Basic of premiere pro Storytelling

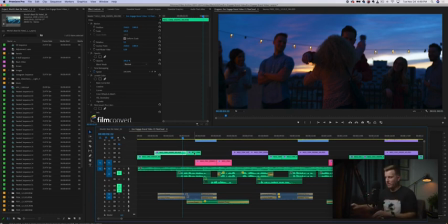20:43 If the camera wasn't moving, then everybody in the scene would just jump and it would look weird. But it kind of feels like two different shots because I'm kind of moving in with them.
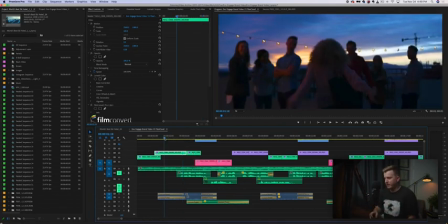20:51 So for example, if I were to play this, you can kind of feel how this feels.
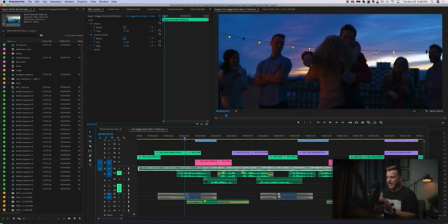20:57 Okay, notice how the cut, so we're cutting through time still, right?
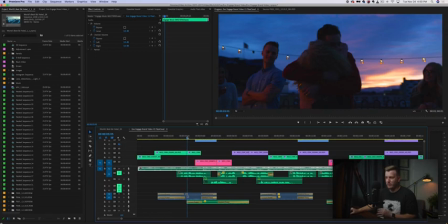21:02 She's just starting to hug him, and then now she's in like full embrace, right? We're still cutting through time, but we're not cutting through enough time. So this is something you have to consider when you're cutting through time, is there's kind of a happy medium there.
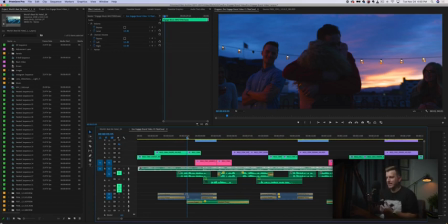21:16 You want to make sure that you are not cutting exactly to the clip, which would, in this case, would look exactly like this.
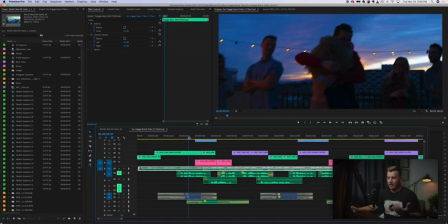21:23 That would be a continuous edit, okay? Which means that you're not cutting out anything, which means that you're not getting the advantage of moving through things faster. But you want to make sure that the amount of time that you're cutting through is significant enough for there to be a change in composition, a change in movement, so that it doesn't feel like it just jumped.
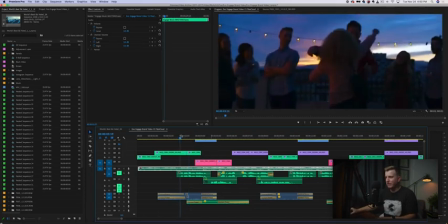21:42 So for example, in this clip, it just kind of feels like a jump,
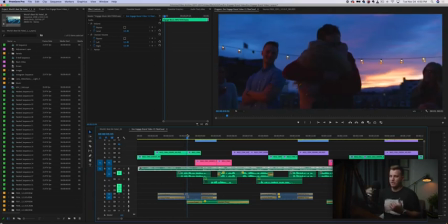21:47 which feels unnatural, and again, is taking away from the story, and you can really start to feel that edit.
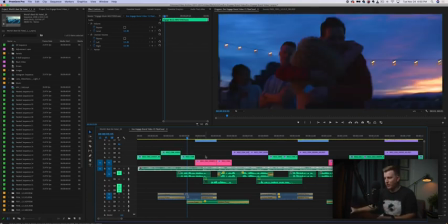21:54 So instead, we have it set this way, where we've taken out more of that middle.
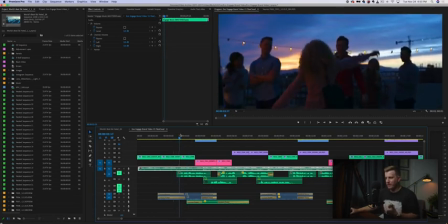22:00 We see her just barely starting to lift her arms for the hug, and then we cut directly to the hug. Because we're cutting through enough time, it doesn't feel unnatural, okay?
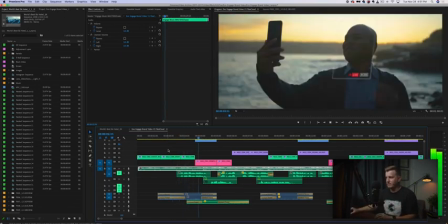22:10 It just feels like things are moving right along. All right. Again, we talked about showing the bare minimum.
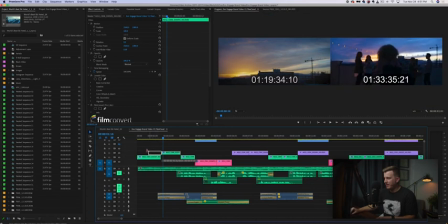22:17 So if I were to take this clip, for example, and let's say I started it right here.
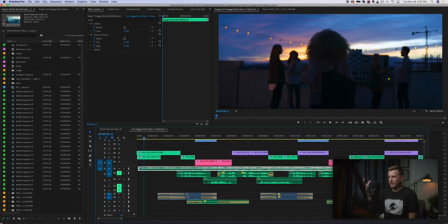22:27 Notice how the beginning of the clip, just the action of the clip of her entering the scene, just hasn't really started yet. It's kind of, you know, as a viewer, we're just kind of like waiting for the action in that clip to start. This is where you really want to learn how to cut out the fat and really get down to the meat of the clip.
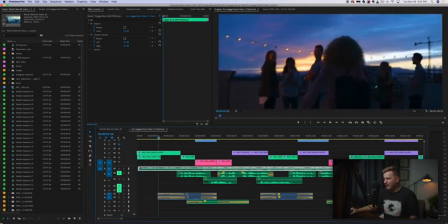22:47 We want to get to the point right here where she's kind of walking slowly at first. And then right at this point, right where I put the edit, is where she starts to pick up her pace.
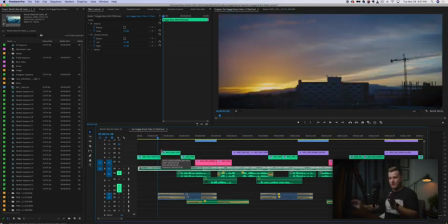22:56 That's where we want to start the clip. You want to start your clips with the action, or with the action already started. Okay, the action begins before your clip begins. That's going to help things keep moving again.
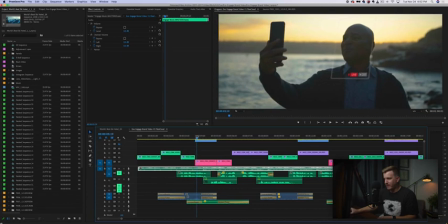23:09 So she's already moving, and again, we're cutting it right there. Now, same thing on the back end of this.
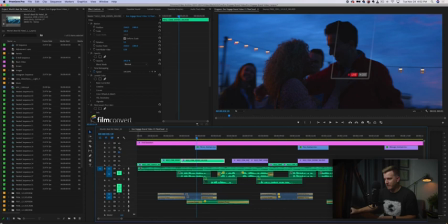23:17 Okay, let me just get rid of this thing here.
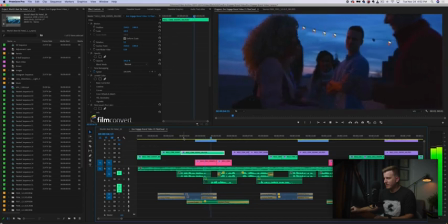23:19 On the back end of this, if we were to let this clip play out too long, at some point, it just gets a little bit awkward, right?
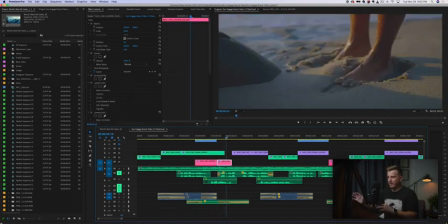23:29 Because now the talent is like, okay, well, we did the action, now what?
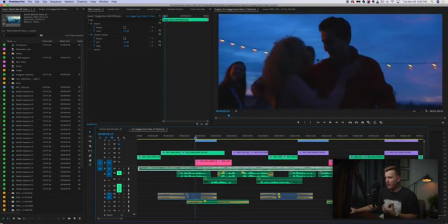23:33 And you can start to sense that. So pay attention to those types of things and really think about, well, at this point, you know, she starts pulling away from the hug. The moment she starts pulling away from the hug, I don't need to show this clip anymore. The story's there.
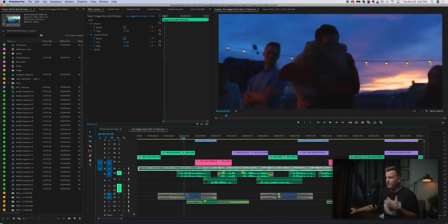23:48 The viewer knows what's going on. They hugged each other, okay? Boom, done.
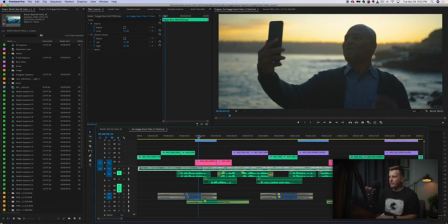23:54 We don't need to show anything else, okay? So when you're editing through these stories, make sure you're getting down to the meat of it. You're getting down to the bare minimum, the essentials. Only what you need, the minimum that you need to tell that story, and then move on.
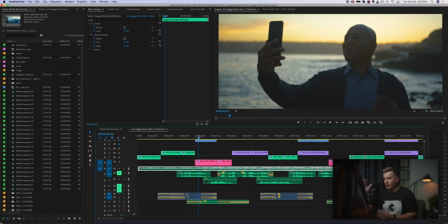24:09 Move on to the next thing, okay? This requires you to cut out a lot of footage that you shot, but that's okay. Just like in the pacing video, we want to get down to just the very best footage, okay? Okay, so we talked about that. Let's go back to talking about order of clips.
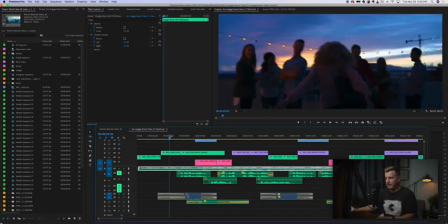24:23 So the best format, or the easiest formula for doing this, is basically just to go wide, medium, close-up, right? Which is what we're doing here. We've got a wide shot, a medium, and a close-up. However, you don't always have to do that.
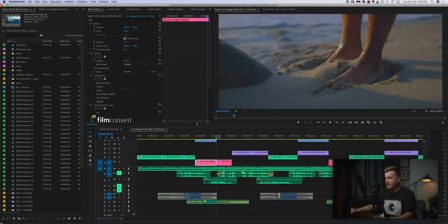24:35 So for example, you know, here's a medium and then a close-up, okay, on his feet in the sand.
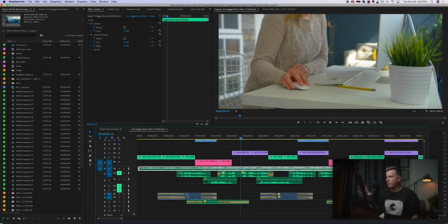24:41 Here's kind of a medium, but it's, you know, it's a medium angle, but it's kind of, I would call it a close-up just because the focus is on her hand, right?
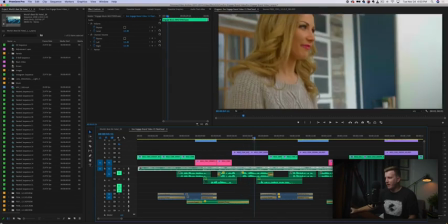24:49 So this is an example where we actually started focused in on
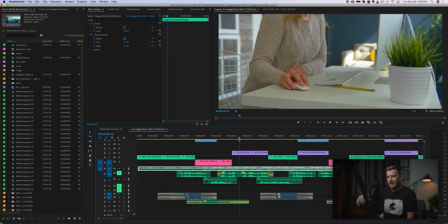24:54 the action, a close-up on the action, and then backed up to a medium to show what was going on.
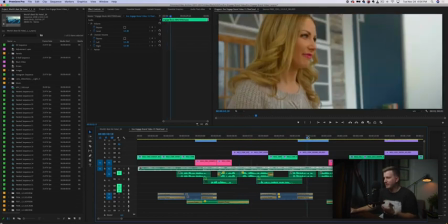25:00 And we don't show a wide of this scene until this shot, okay?
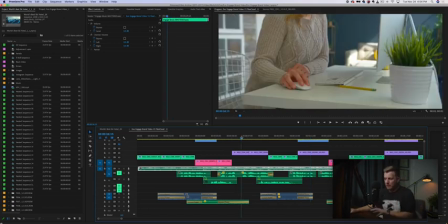25:05 So while wide, medium, close-up is the easiest formula to follow,
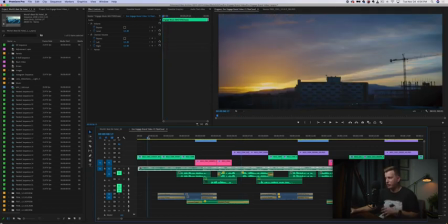25:10 and if you, like I said, if you don't know anything else, like just do that. That'll solve it for you, right?
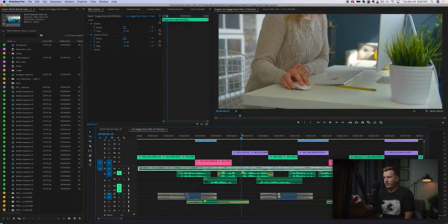25:17 You can get a little bit more creative by starting with the close-up. Now, when you start with the close-up, it has a different feel to it, okay? With a wide, when you start with the wide, the emphasis is being placed on the environment, the location, the overall what is happening, who is where and why are they there.
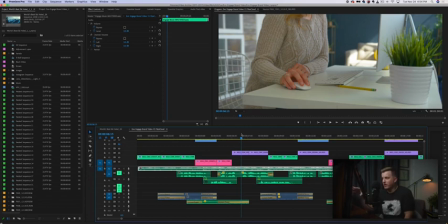25:36 That's what you're focusing on with the wide. With the close-up, we're focused more on the action. So for example, in this scene, the focus is on this amazing
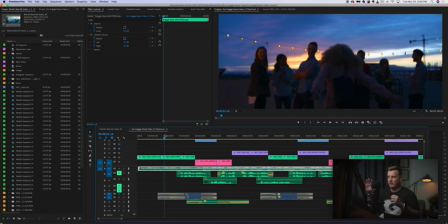25:46 location with lights strung up, and we've got, a sunset in the background, and it's just incredible. And so we're focusing on the fact that there's a party happening, okay? There's a party happening on a rooftop, that kind of thing. And then we're going in and say, well, here's what's happening at the party.
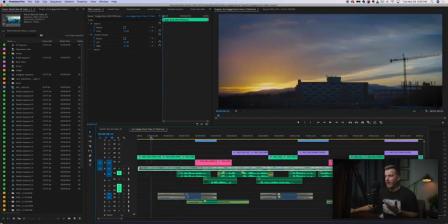26:01 So once upon a time, there was a party at sunset, and then this thing happened.
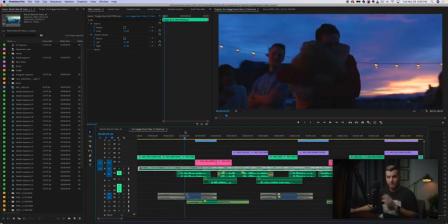26:06 Two friends hugged. There's our story, right? Now, this works very well for the beginning of a commercial because you need to set up something so people know what's going on.
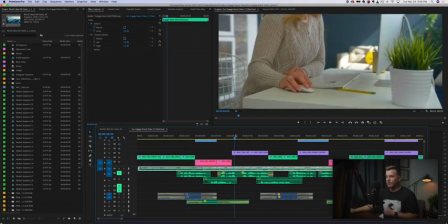26:15 Once you get into it, though, now with this story, we're working a little bit differently, okay? In the meantime, there was a mom at home using her computer, okay? And, I'm talking in kind of storytelling terms, right? Here, we're focusing on the action.
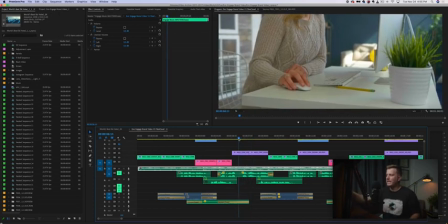26:32 We jump into, oh, there's some curiosity here. Like, what is happening? What is the mom doing? What is this hand doing with the mouse? We're jumping into the action.
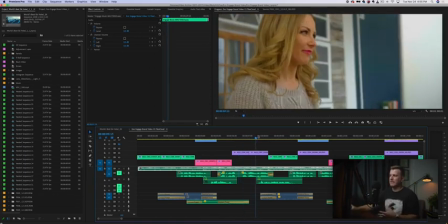26:41 We're putting the emphasis on what's happening in the action, and then taking a step back and showing like, oh, okay, it's a mom.
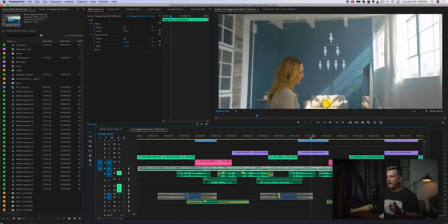26:48 I get that. And now, okay, it's a mom at home in her office, right? So while I said that the easiest format is wide, medium, close-up, you can also do the reverse, and it just gives you a totally different feel. This is what I was talking about when I explained how every part of the editing process affects your story.
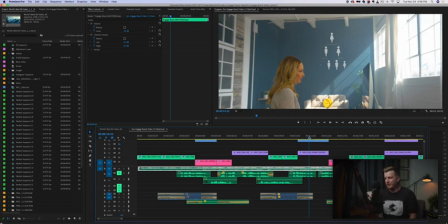27:08 And this is how you use editing to change that story. So when you're going in and you're editing your commercials here, when you're editing your videos, be thinking about all of these concepts.
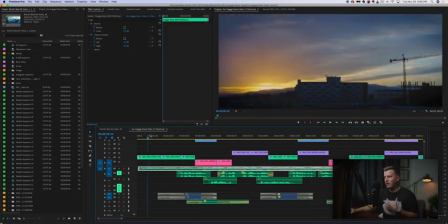27:17 Be thinking about the beginning, middle, and end. So when you go through, you're thinking about, well, okay, how am I going to establish this part of the story?
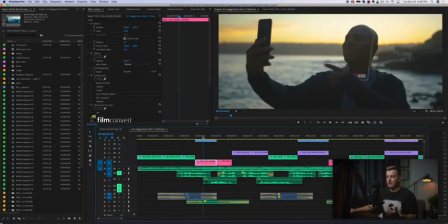27:24 All right, let's move on to the next scene. How am I going to establish this part of the story?
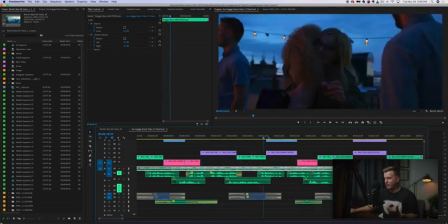27:28 And then start cutting through it and cutting back and forth between these different stories and progressing all of them simultaneously.
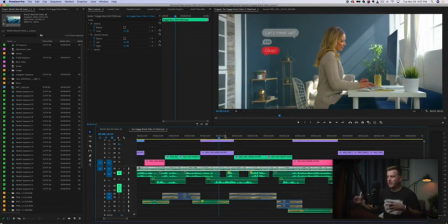27:36 This is how you create a story that is cohesive, not only within each clip and each scene, but also cohesive as a whole, as an entire piece. And again, all of these techniques that I'm talking about are not just for short form content, not just for a 60-second commercial, but the same concepts apply to feature films or short films or whatever it is, the type of story or video that you're editing. Sometimes it might not be a human subject. Maybe you're shooting real estate videos and the subject is the house. What is the story you're telling about the house? Wedding videos would be the same thing. You're telling that story. Music videos, exact same thing. Music videos often use this format where they're cutting between different stories. In time, go watch music videos. You'll see this all over the place, where we're cutting between the different stories. We're progressing each of those stories at the same time. So there you go. There's a quick primer on using storytelling in editing a commercial film. Again, like I said, storytelling is the most important part. When it comes to filmmaking and editing, that's the entire point. The point is to tell a story, is to take the viewer on a journey. And hopefully these tips have been helpful in helping you to think about how to format that, how to put your clips on the timeline, how to organize them, and start to polish that edit in a way that feels natural and that keeps the viewer going on the journey with your talent inside of that story.